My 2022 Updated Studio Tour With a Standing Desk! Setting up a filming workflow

I'm eventually going to need better lights later on because they do create this horizontal line that's not my favorite in filming, but I've been using them overall.
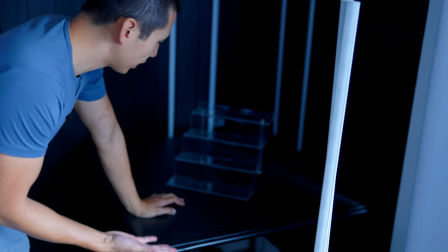[8:35]
It's not bad. I mean, if you look down here, this is just a black square table that I picked up from Target and I put it in this corner.
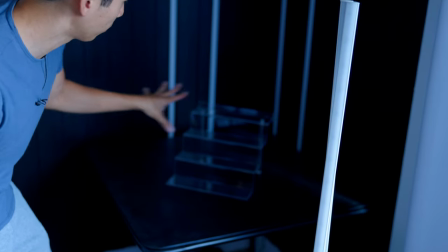[8:40]
And I just love this matte black corner that I've created. And you have lights in the background.
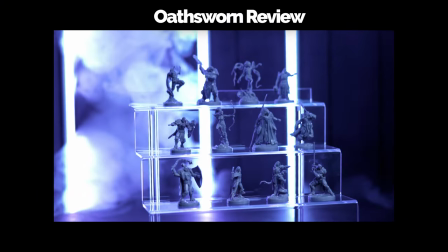[8:45]
Plus there's also a smoke machine on the bottom. So that way when I blow smoke from behind this,
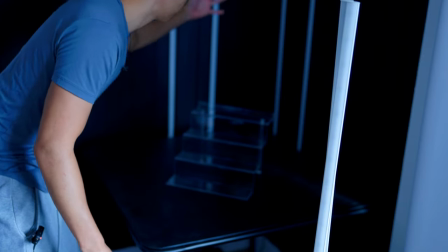[8:50]
it will create this really cool dreamy effect where smoke just rises from the back and helps accent all the products in the front too.
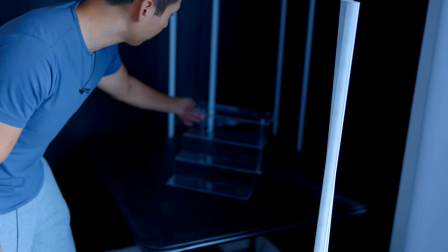[8:57]
I've Also talked about this little ladder thing that I've been using too. Overall, this is a really simple setup.
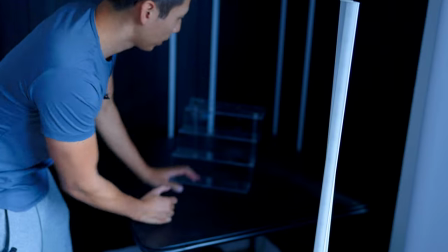[9:02]
Table in a corner, paint everything black, put lights in the background, and you have a very nice designated B-roll station.
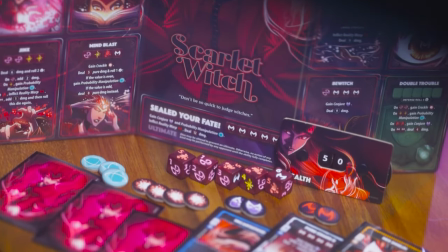[9:08]
Sometimes too, I really like to use different textures and I got this Lazy Susan also from Target and I put this on top.
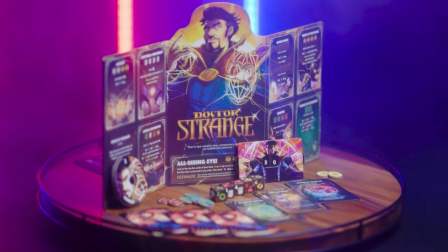[9:15]
And then that way you can add some motion when you're doing some B-roll of all your miniatures and cars and whatnot.
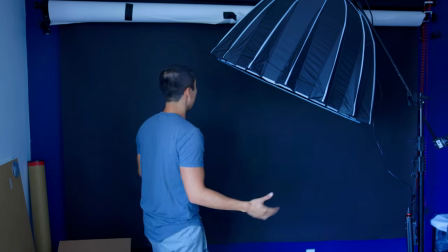[9:21]
Okay, now we get to the final station, the commercial station. Now, this is something that everyone can use. because all it is, there's just black paper.
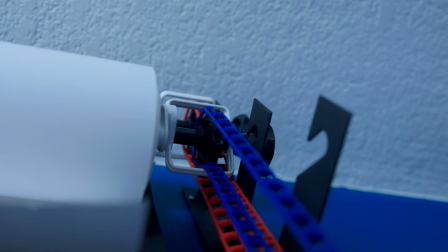[9:30]
As long as you have black paper in the background, you can make it work.
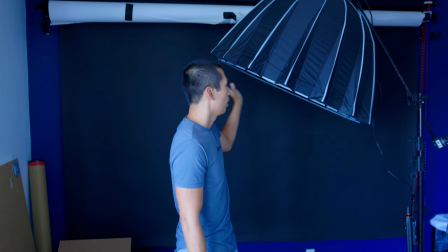[9:33]
And another thing to note too, is that when you're using lights, the bigger the light, the more diffused the light will be.
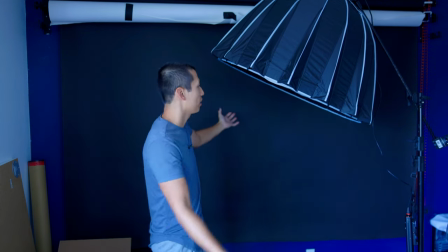[9:39]
I also upgraded my light too. I used to have a smaller one, but since, you know, I've got a bigger space, I can also have a bigger, more intrusive light dome too.
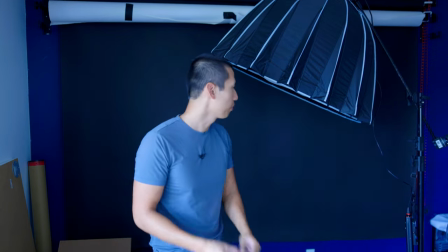[9:48]
This one has been amazing because it makes the light so soft and so beautiful. I also put all my seat stands on wheels now because it just makes life so much easier. Okay, so in this commercial station, it's really, really easy to use for everyone. All you need is black paper, which you put behind you. And then you need a light. It could be the $40 light that I've used since the beginning of my videos. That one looks perfect.
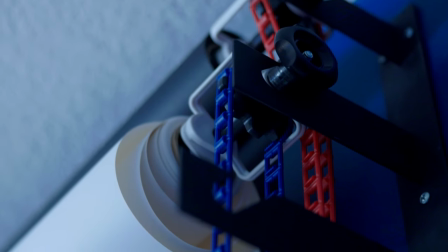[10:10]
But you have a light right up top, and then you have one table. And if you don't have a table with nice texture, usually it's really good to have matted textures like this one.
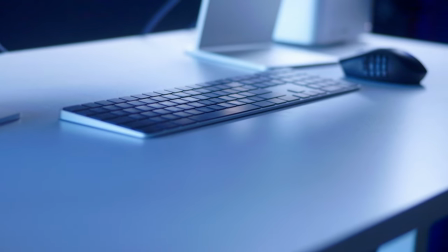[10:20]
That way it doesn't reflect the light back at you. That's the thing I don't like about my whiteboard table too, because it reflects everything.
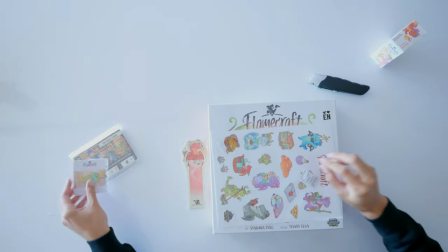[10:28]
but with light glares and equipment above it, it reflects all that. And you don't want to see that in your shot. So that is one thing I do regret. It's getting a whiteboard table. But other than that, you can just also drape like a black cloth over it, some linen and it'll work out. So table right here with linen. And I use that for like Tank Garden commercial. I use it for the Survival of the Fattest, the recent commercial that I've done there. And for pretty much every single cinematic or Kickstarter trailer, I've used this setup. black paper, one light above and table right in front.
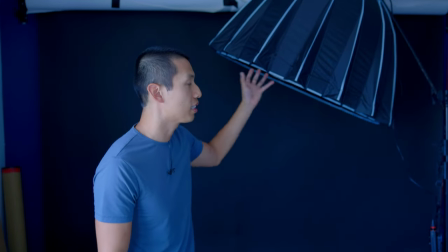[11:00]
That's pretty much it. And then for your lights, you always want to put it as close as you can to all of the board game components. That way it doesn't get a weird glare and everything is really, really nice and soft. So on that, those are my one, two, three, four stations that I use on a daily basis. I hope you found this video helpful in some way. I obviously don't feel obligated to buy everything from this video. There's just to show you what I use on a daily basis, is how I use it and hopefully, like I said, we'll give you some ideas. But if you have any questions about my setup, leave them in the comments below. Let me know what you're looking to upgrade next because I would love to find out and see where you're going and where you're upgrading parts of your studio. With that said, thank you so much for being here and I'll see you all in the next one.